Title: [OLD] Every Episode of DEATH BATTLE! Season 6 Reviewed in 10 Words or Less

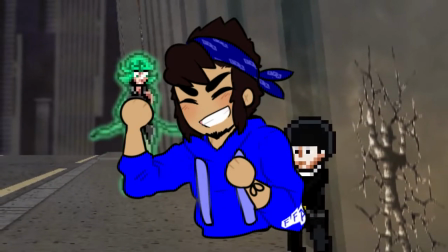(16:44)
But don't forget, we're in the renaissance of death battle. Where there's a will, there's a way.
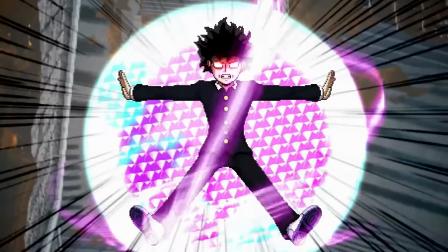(16:49)
And if watching Tatsumaki lift a city from the ground to split it in half wasn't enough to convince me, then there's truly no hope in my barren soul.
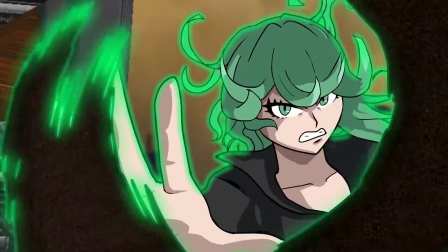(16:55)
This episode is gorgeous, and it falls neatly into the same category as Carnage vs. Lucy and Ben vs. Hal when it comes to presentation style.
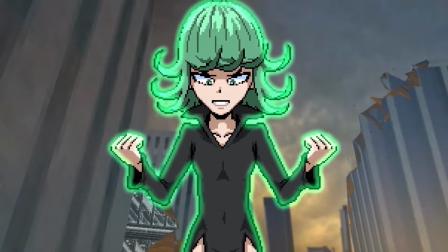(17:03)
However, I think this episode utilizes hand-drawn elements to the greatest degree, plus it doesn't nearly ruin the show's reputation, which is always nice.
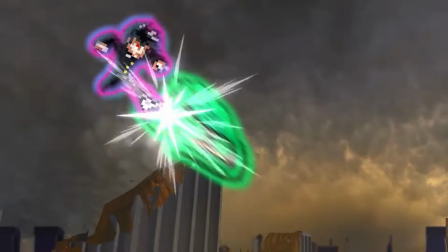(17:10)
Whereas those previous episodes sprinkled in hand-drawn here and there, this one is oozing with it.
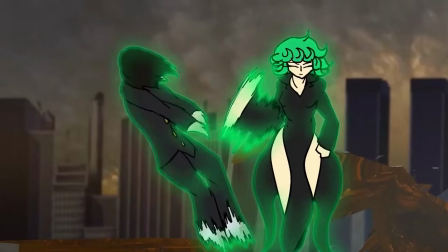(17:15)
The drawback to that is that the choice in art style itself is a little all over the place given there are so many different animators,
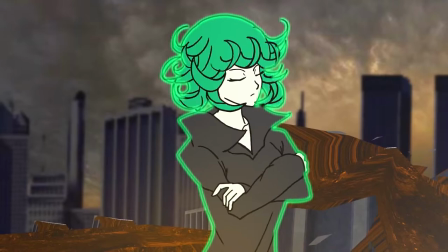(17:21)
but it doesn't bother me as much as something like Metal Sonic vs. Zero because of its striking beauty,
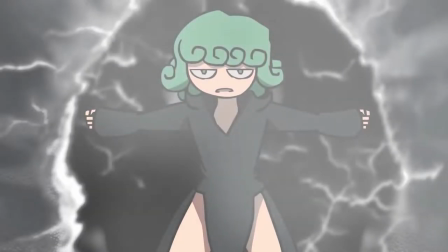(17:26)
and it at least gives the animators a chance to make funny references to one's own art style.
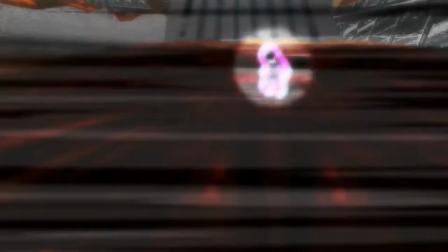(17:30)
Now, an obvious question would be why didn't they just make the entire episode hand-drawn, barring the obvious zoot suit in the room.
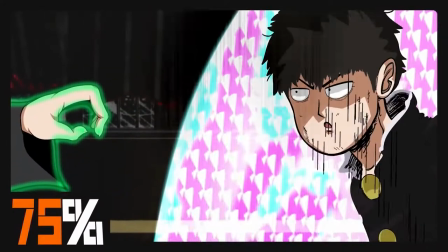(17:36)
By making this a sprite battle, I feel it gives the hand-drawn moments a lot more punch. Whenever these fights change their appearance, that tends to occur whenever they demand your immediate attention.
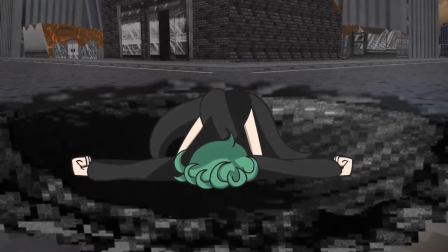(17:44)
This episode just happens to be bursting with attention-grabbing moments, and it's impossible to pry my eyes away from the non-stop back-and-forth battle of minds.
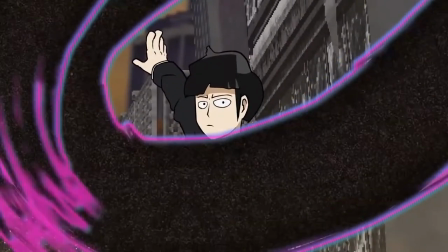(17:52)
I love the decision to map both of their powers to specific colors, otherwise all this debris tossing would have been nigh impossible to keep up with.
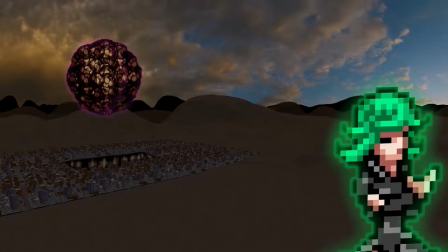(17:59)
As mind-blowing as these mind games are, the best part of this episode is without question the characterization.
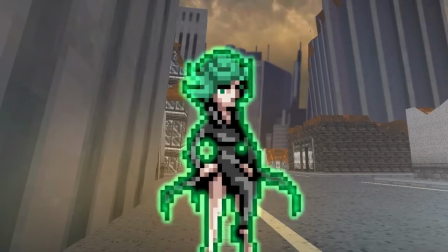(18:04)
Death Battle has done so much to improve lately, but something I feel still needs a little reworking are the fight setups.
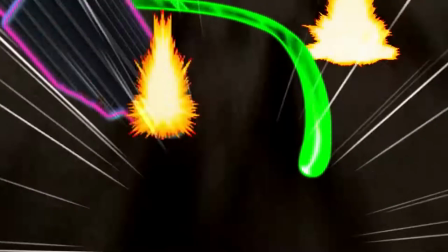(18:10)
I get that it's tough giving characters a reason to go all out, especially ones that don't kill, but this show is all about faithful representation.
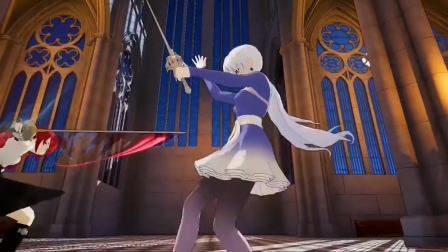(18:17)
I suppose the solution to this would be skipping the setup altogether, but that's the easy way out.
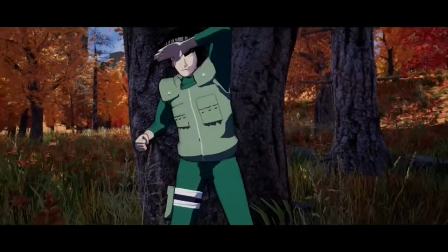(18:22)
Death Battle should really be taking a page out of All Might vs. Might Guy, which I've already discussed. And Mob vs. Tatsumaki.
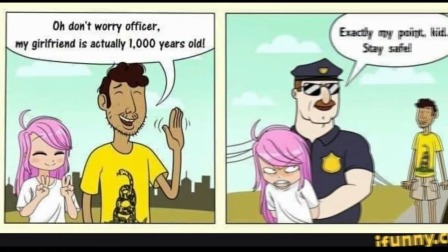(18:28)
Anime is a very strange thing when it comes to age, so I don't blame good boy Mob for assuming Tatsu was a middle schooler,
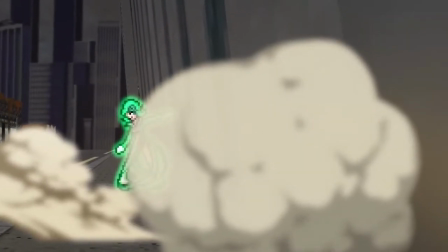(18:34)
and we all know that Tatsu is hot-blooded when she's not shown respect, so when Mob brushed aside her powers and told her off like it was nothing, there was no going back from that.
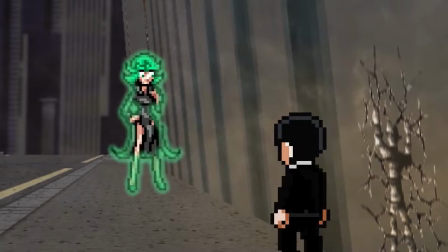(18:42)
Also, contrary to popular belief, Mob doesn't go from 0 to 62% in this scene.
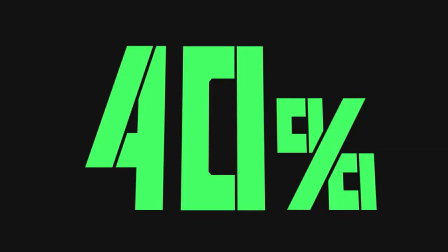(18:48)
If you stop the frame, he actually starts at 40%.
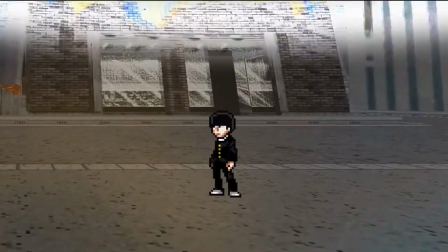(18:51)
Mob's percentage is constantly going up in the show from little annoyances, so the fact that he's this high up before the fight fight even begins is realistic and great attention to detail.
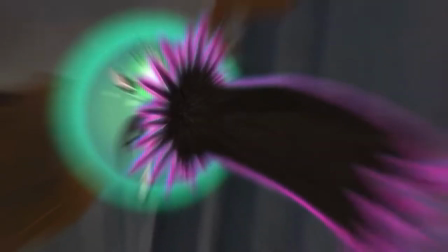(18:59)
Take note of how he's mostly redirecting and defending here as opposed to outright attacking. He doesn't actually fight back until he reaches 100%, and based on his dialogue,
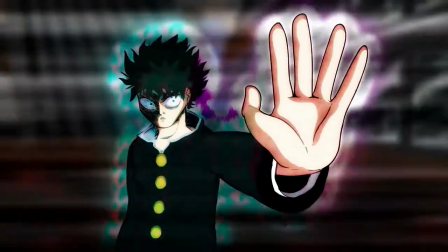(19:07)
it's safe to say that his personality has clearly shifted away from innocent bystander to potential school shooter.
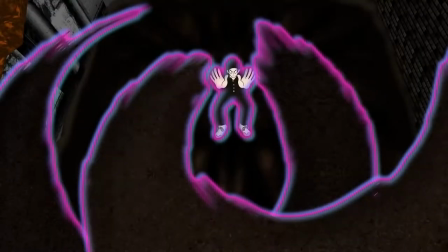(19:12)
I wouldn't be surprised if a 100% mob had his own edgy Sonic OC to boot. From here, the fight keeps escalating, and once the immeasurable state appears, I actually get scared for Tatsu.
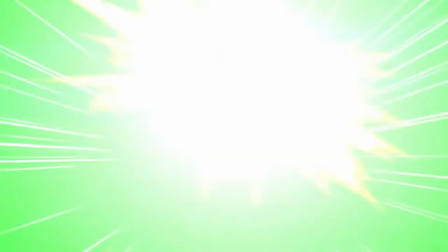(19:21)
This is a good moment to bring up what a great job Bo Bridgeland and Jennifer Alex do as our prodigy espers.
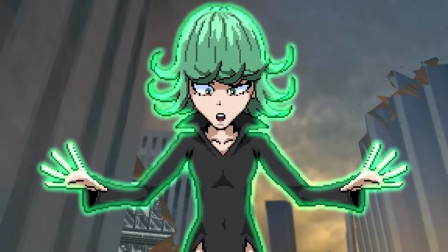(19:26)
Bo transitions from good boy to angsty psycho fabulously, and while Jennifer is great at capturing Tatsu's ego, she's also great at sounding panicked and screaming in pain.
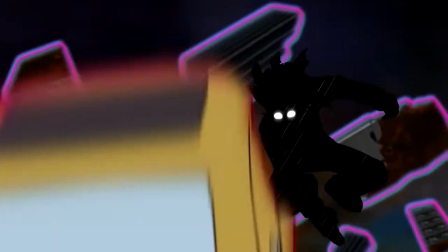(19:34)
Not to mention her reactions are freaking hysterical. Tatsu may have won in the end, but I don't think we've ever seen a winner get as fucked up as her in the show.
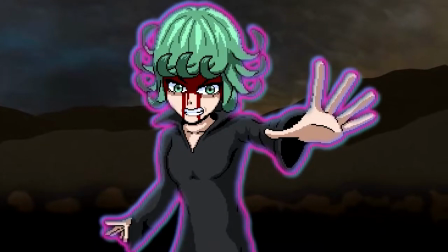(19:42)
Sure, some have lost their limbs, but she had hers twisted like a freaking pretzel.
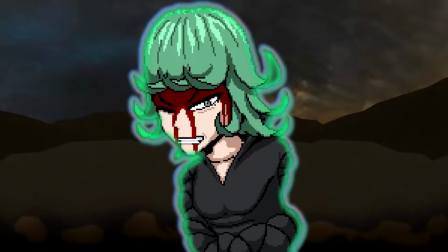(19:47)
Even though I was rooting for Mob, it makes Tatsu's victory way more badass and sells how incredibly close this fight was.
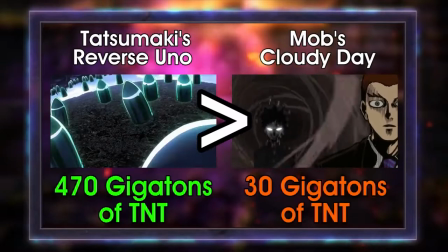(19:52)
Who would have guessed that the tipping point to any debate in the show would be a reverse Uno and the science of how broccoli is cooked?
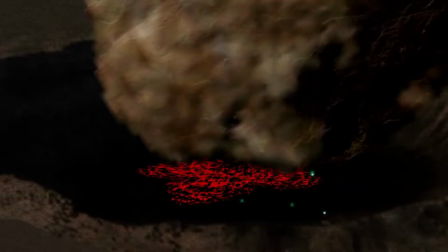(19:57)
Don't be sad, fellow Mob Psycho fans. Let's all take solace in the fact that out of 100 fights, Mob would have reasonably taken 40 or so of them.
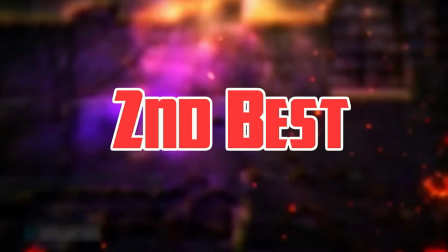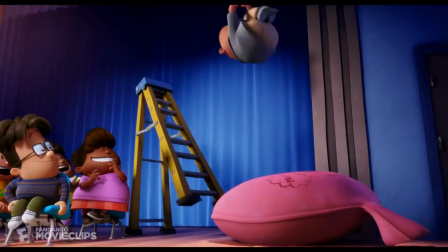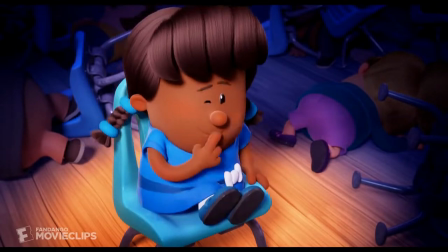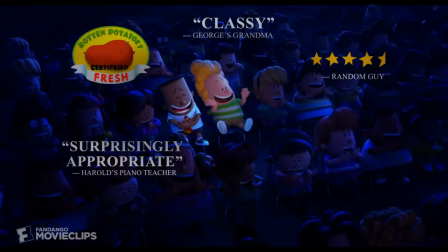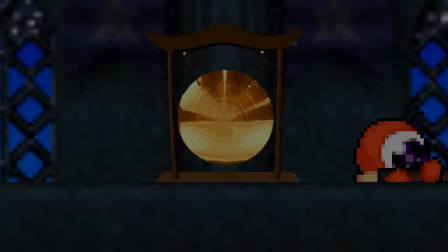(20:31)
Wario versus King DDD. One of the few fights in the show where if someone disagrees, then they can feel free to settle it in Smash!
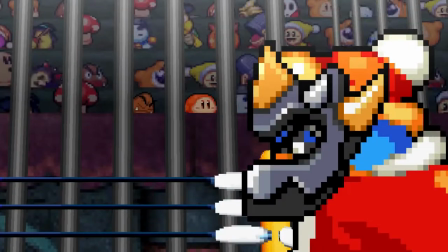(20:39)
Now, I'm not gonna call myself a fanboy due to the negative connotations around that word,
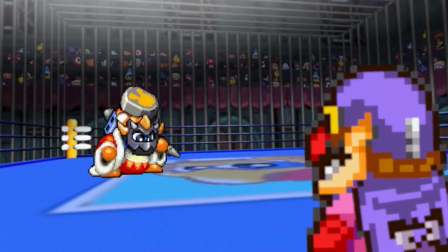(20:43)
not to mention recent drama, but I won't hide how much Nintendo means to me, so getting another Smash Bros.
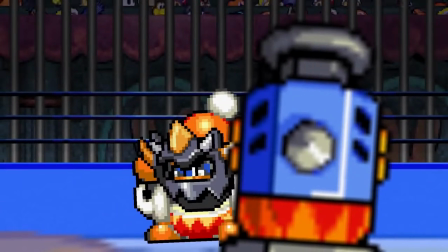(20:49)
Themed episode is just fine by me.